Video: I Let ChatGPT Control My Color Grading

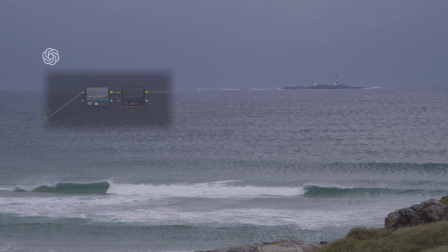0s
ChatGPT said this color correction was working well, but when I switched the node on and off, almost nothing changed. So can ChatGPT color grade raw footage, or does it simply know how to sound like a colorist?
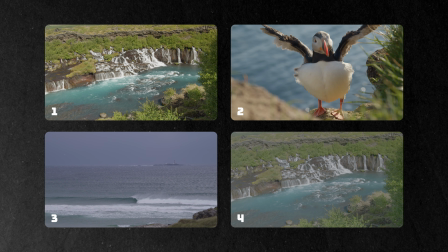12s
I gave it 4 increasingly difficult challenges, 1 attempt and 1 chance to fix every result.
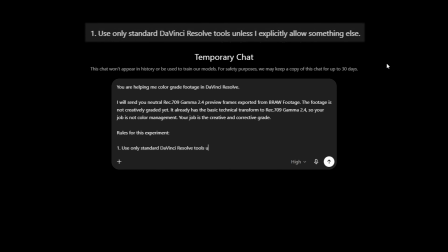18s
I started by giving ChatGPT a short brief. For the first 3 tests, it could only use standard DaVinci Resolve tools.
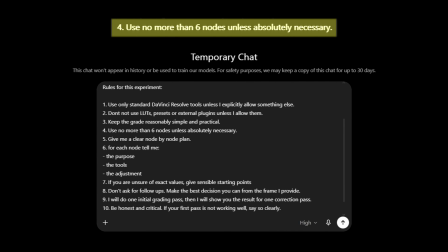25s
It could use up to 6 nodes and had to give me specific instructions for everyone.
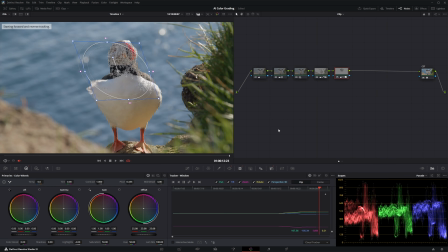30s
When an instruction was unclear, I followed the most literal interpretation I could.
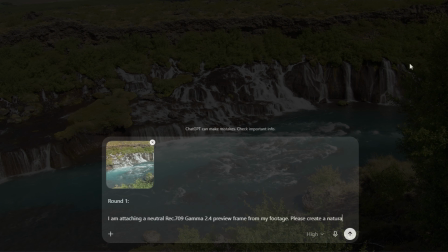35s
I chose a fairly simple landscape shot. I asked for a polished cinematic grade that still looked believable.
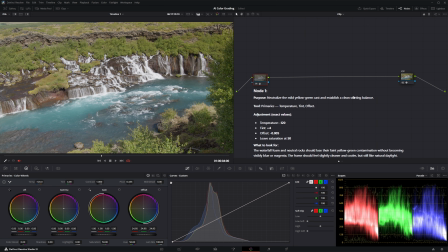42s
It started with white balance. It cooled the image slightly, added a small amount of magenta and removed some of the yellow-green cast from the original frame.
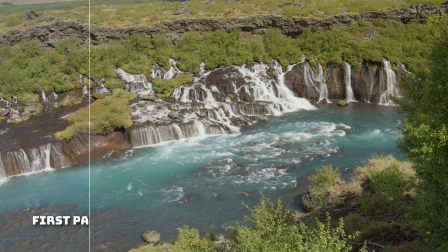50s
And honestly, that worked. The image immediately felt cleaner.
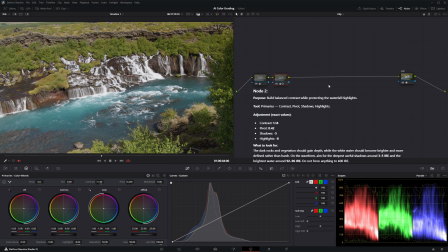55s
The next node added contrast and gave the waterfall and rocks more shape without destroying the bright water. Then ChatGPT made a decision I was not expecting.
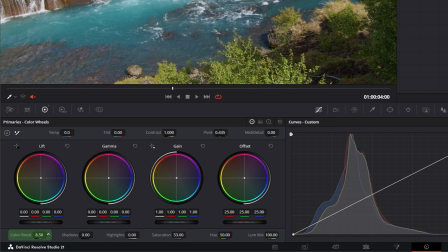65s
Instead of simply pushing saturation, it used color boost and reduced saturation in the darkest parts of the image.
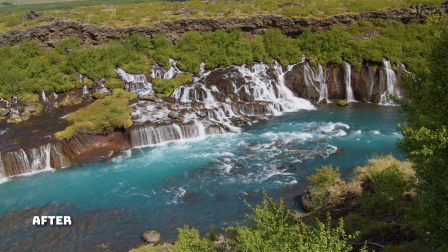71s
That created richer color without filling the shadows with muddy green. But its best decision came later.
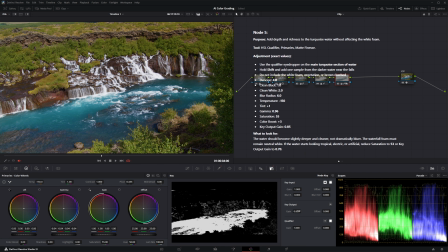78s
ChatGPT used an HSL qualifier to isolate the turquoise water. It made the water richer while keeping the bright waterfall foam much cleaner.
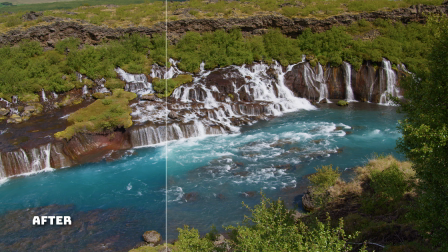87s
This was probably the smartest move it made during the entire experiment.
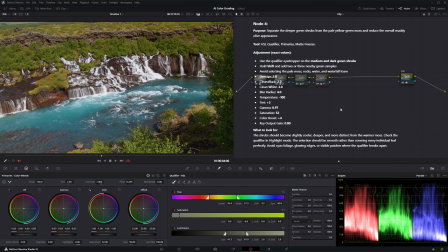92s
Not every decision worked that well. Its selective adjustments to the vegetation made some of the greens feel slightly digital.
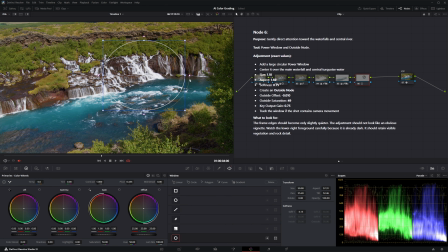99s
The final vignette instruction was also unclear, and I was not completely sure whether I had created the outside correction exactly as ChatGPT intended.
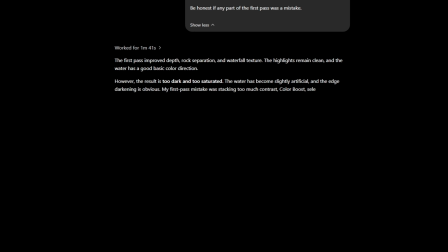108s
When ChatGPT saw its own grade, it correctly noticed that the image had become slightly too saturated and digital.
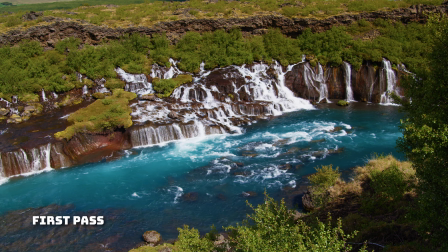115s
It made smart selective adjustments and produced something a beginner could realistically use.
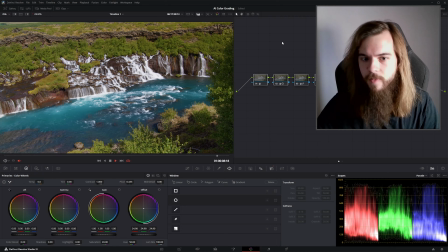121s
I think that it looks really good for an AI color grading,
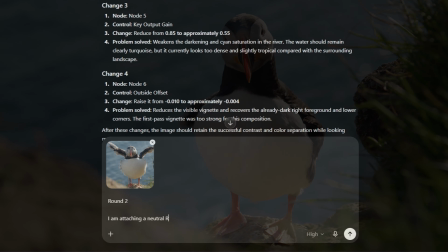125s
but an easy landscape does not prove that ChatGPT understands priorities.
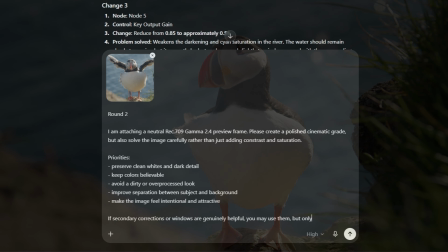130s
So the next shot gave it several competing problems at once.
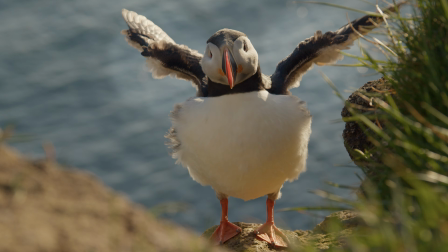134s
It contained clean white feathers, very dark feathers, warm sunlight, green grass, blue water and a bright orange beak.
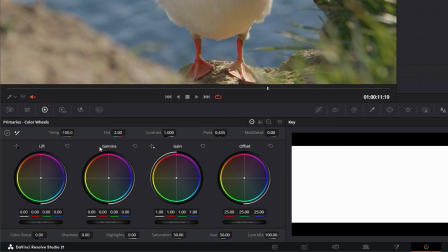141s
Once again, it began with white balance. Then it added a very small amount of contrast.
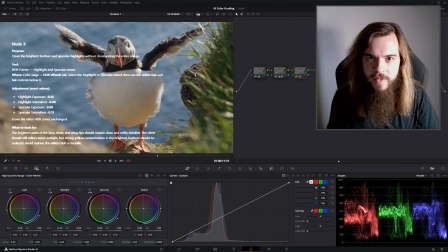147s
Okay, straight to the HDR wheels without even touching saturation and colors.
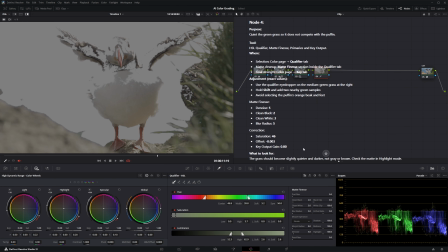152s
It tried to protect the white feathers, it isolated the grass, but the problem was that almost nothing was changing in the image.
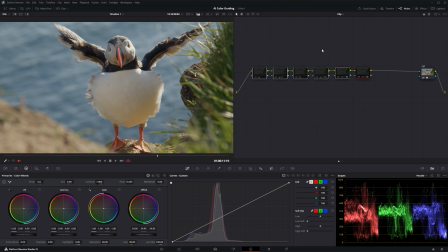159s
By the time all 6 nodes were finished, most of the visible change still came from the first white balance correction. ChatGPT was solving small local problems before it had created a proper global grade.
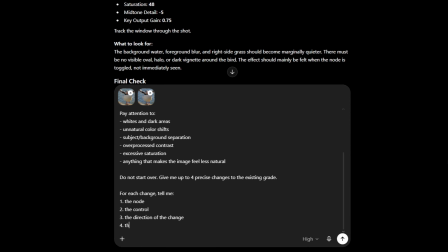171s
So I sent it the result and gave it 1 chance to correct itself. It noticed that the frame had become too cool and slightly too dark. But it still missed the most obvious problem. There was almost no color.
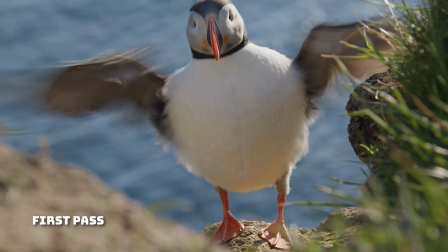184s
After the final correction, the image still looked very close to the neutral Rec 709 starting point.
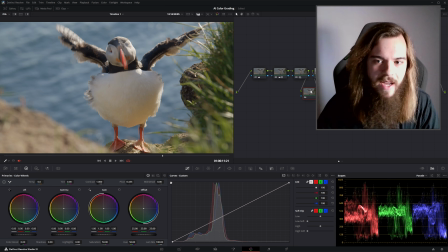191s
I think that just adding 1 node and increasing the saturation,
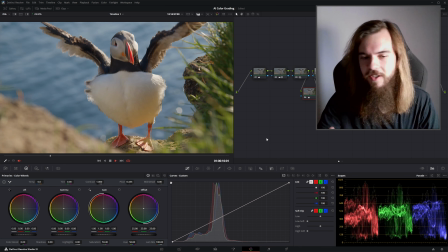196s
of course I'm overdoing it right now a bit, but actually no, this alone changes the image completely.
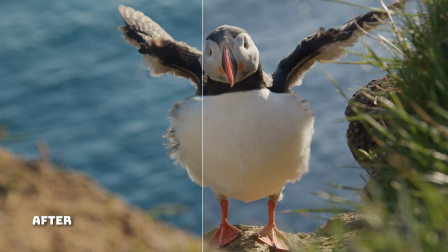203s
6 advanced nodes produced less visible colors than just 1 simple adjustment. Maybe it simply needed a much clearer creative target, so instead of asking it for another natural grade, I gave it a completely different challenge.
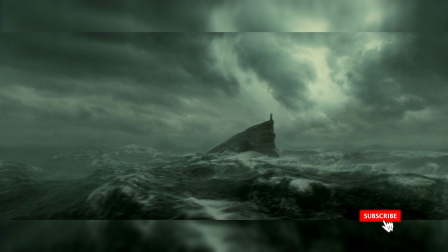217s
For the 3rd round, I asked for a dark fantasy look inspired by the atmosphere of the Harry Potter films.
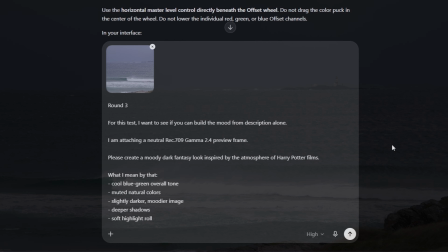224s
Cool blue-green color, deeper shadows, muted natural tones, soft highlights and a mysterious, slightly magical feeling.
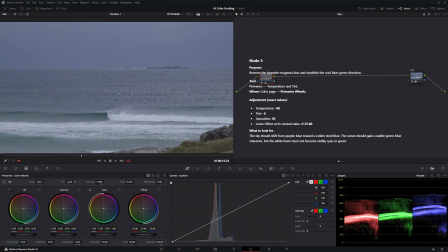232s
And ChatGPT did understand the basic idea. It cooled the image and shifted it slightly toward green. It reduced mid-tone detail to make the natural haze feel softer. It tried to create smoother highlights.
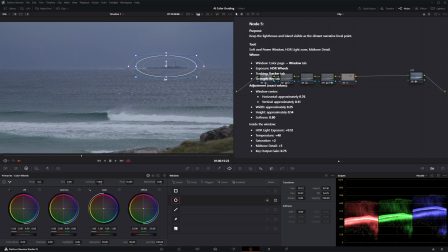245s
Then it added a power window around the lighthouse and made it slightly brighter and more colorful.
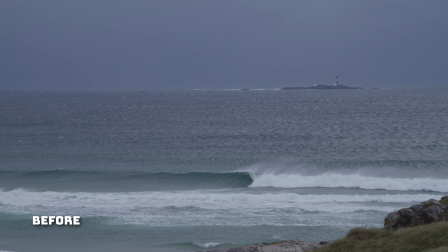251s
The lighthouse became easier to notice and gave the frame a clearer point of interest.
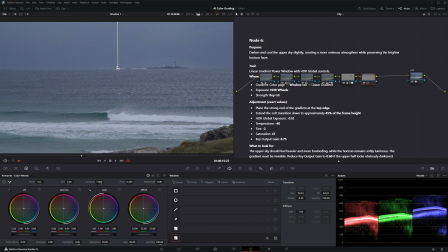256s
ChatGPT also added a gradient over the sky, making it darker and more dramatic. Again, the idea made sense, but the foundation was still too weak.
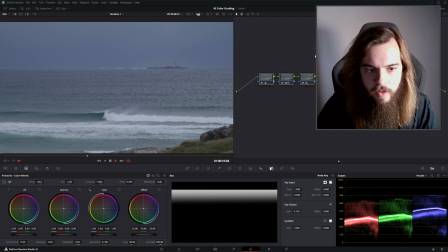266s
Actually, it's kind of nice, but I think that it lacks colors, and I don't know what to think about it.
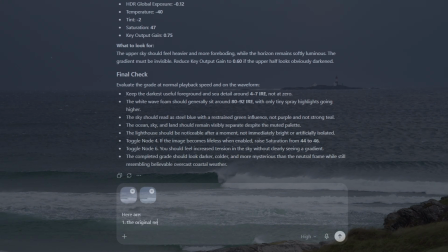273s
The image did not have enough contrast. After finishing the grade, I sent ChatGPT the result.
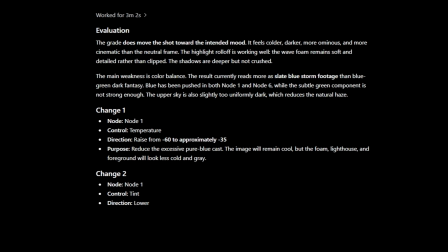279s
And to my surprise, during its correction pass, it confidently said that the highlight roll-off was working well.
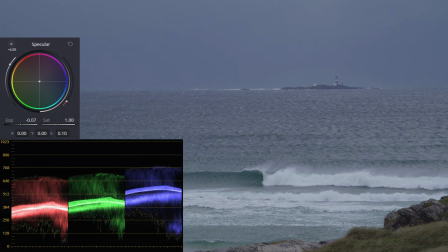285s
But according to the scopes, this change didn't do anything at all. The final version moved closer to the requested atmosphere.
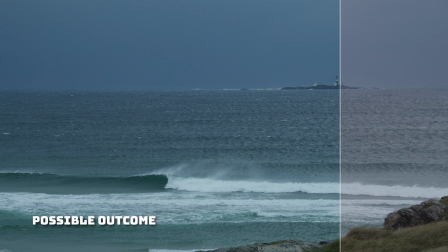293s
But once again, the grade was only 1 or 2 basic corrections away from being much stronger. Maybe ChatGPT needed a tool specifically designed to create rich film color.
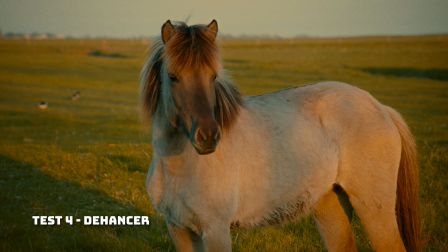304s
For the final test, I used Dehancer Pro, the film emulation plugin that I also use in my own grades.
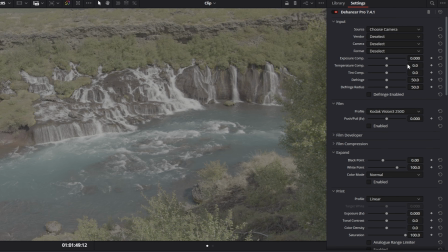311s
I selected the correct camera input inside Dehancer and gave ChatGPT both the neutral frame and the official documentation. Its job was to build a complete grade from scratch inside one Dehancer node.
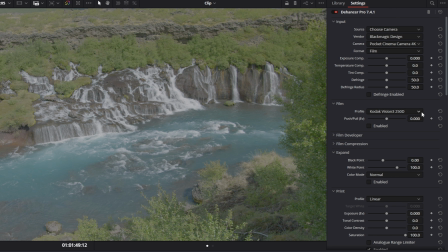323s
And on paper, this was easily the most impressive response. It selected Kodak Vision 3 250D as the negative film profile.
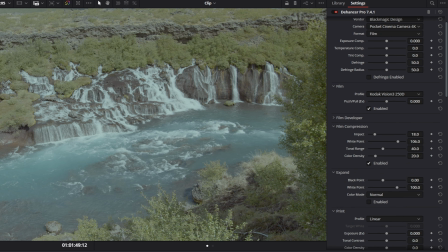332s
It added film compression to control the highlights. It used expand to set the tonal range.
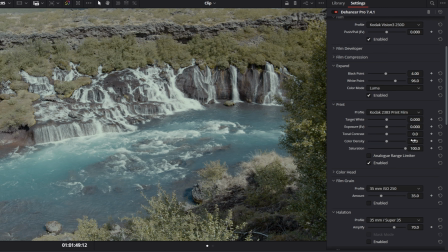337s
Then it selected Kodak 2383 as the print film.
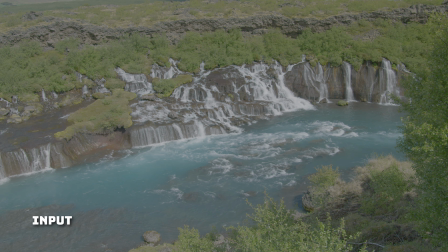341s
This did not look like random guessing, but once all of those decisions were combined, the result felt like a heavy film preset.
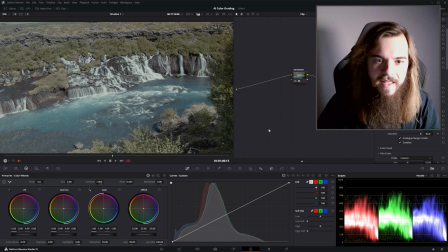348s
I think that it lacks a bit of colors. This can be a dreamy scene. Now it's very not colorful, so I hope that it will see that. When ChatGPT saw its results, its diagnosis was actually good.
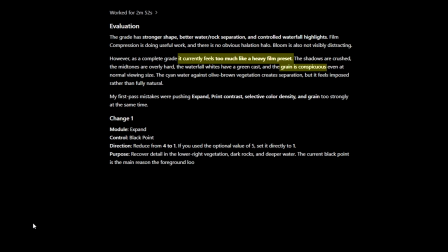361s
It noticed the crushed shadows, excessive grain, green contamination and heavy contrast.
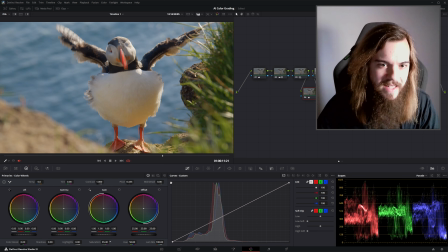366s
But there was an even simpler problem. Just like the puffin only needed a basic saturation adjustment to reveal how much color was missing,
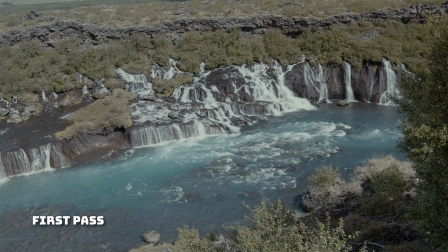374s
this Dehancer grade was also surprisingly close to working.
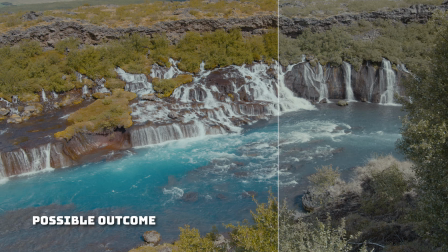378s
Changing one or two controls inside Film Developer was enough to bring back much of the missing color and separation. It was technically sophisticated and fundamentally incomplete at the same time.
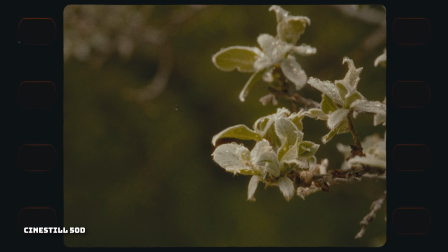390s
The manual taught ChatGPT what every control did. It did not teach it which control mattered most for this particular image. You can test Dehancer for free using the link below, and the code SHOT10 gives you 10% off if you decide to buy it. So, can ChatGPT actually color grade raw footage? Yes, but not in the way I expected.
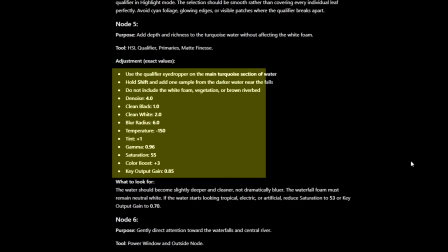412s
It's very good at explaining what different tools are designed to do,
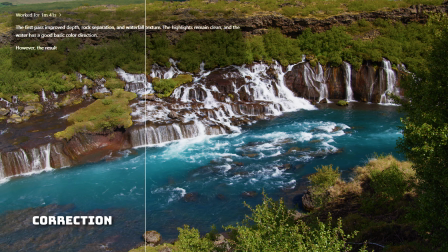416s
and after seeing the results, it can sometimes identify its own mistakes surprisingly well. As a learning assistant, it can be very useful, but it's not ready to replace creative judgment.
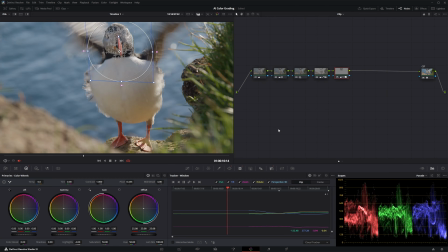427s
It solved smaller problems before deciding what the whole image should actually feel like. In every case, the grade sounded more complete than it actually was, so I would not treat ChatGPT's values as exact instructions that must be trusted.
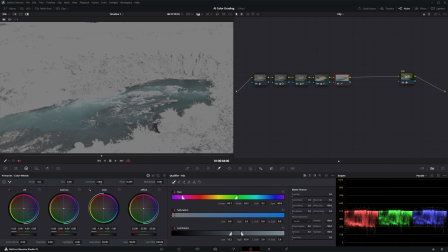443s
Use it to understand what the tool does. Use it to suggest a technique you may not have considered.
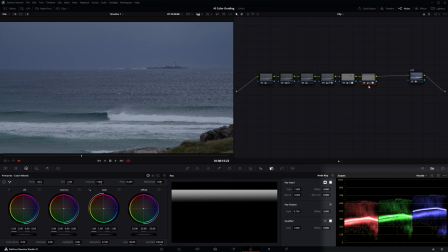449s
But toggle every node, watch the image, check the scopes, and make sure the correction is actually doing what the explanation claims. Interestingly, most of the problems ChatGPT created are also common human color grading mistakes.
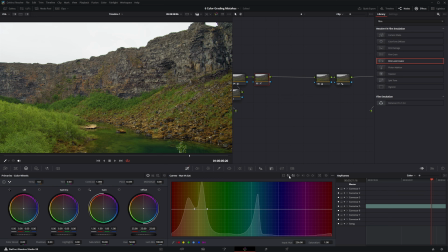463s
Working on small areas before building the base, using advanced tools because they sound more professional, and making the image technically safe but visually lifeless. I cover 6 of those mistakes and how to avoid them in this video. Thanks for watching, and remember, let your films be shot by reality.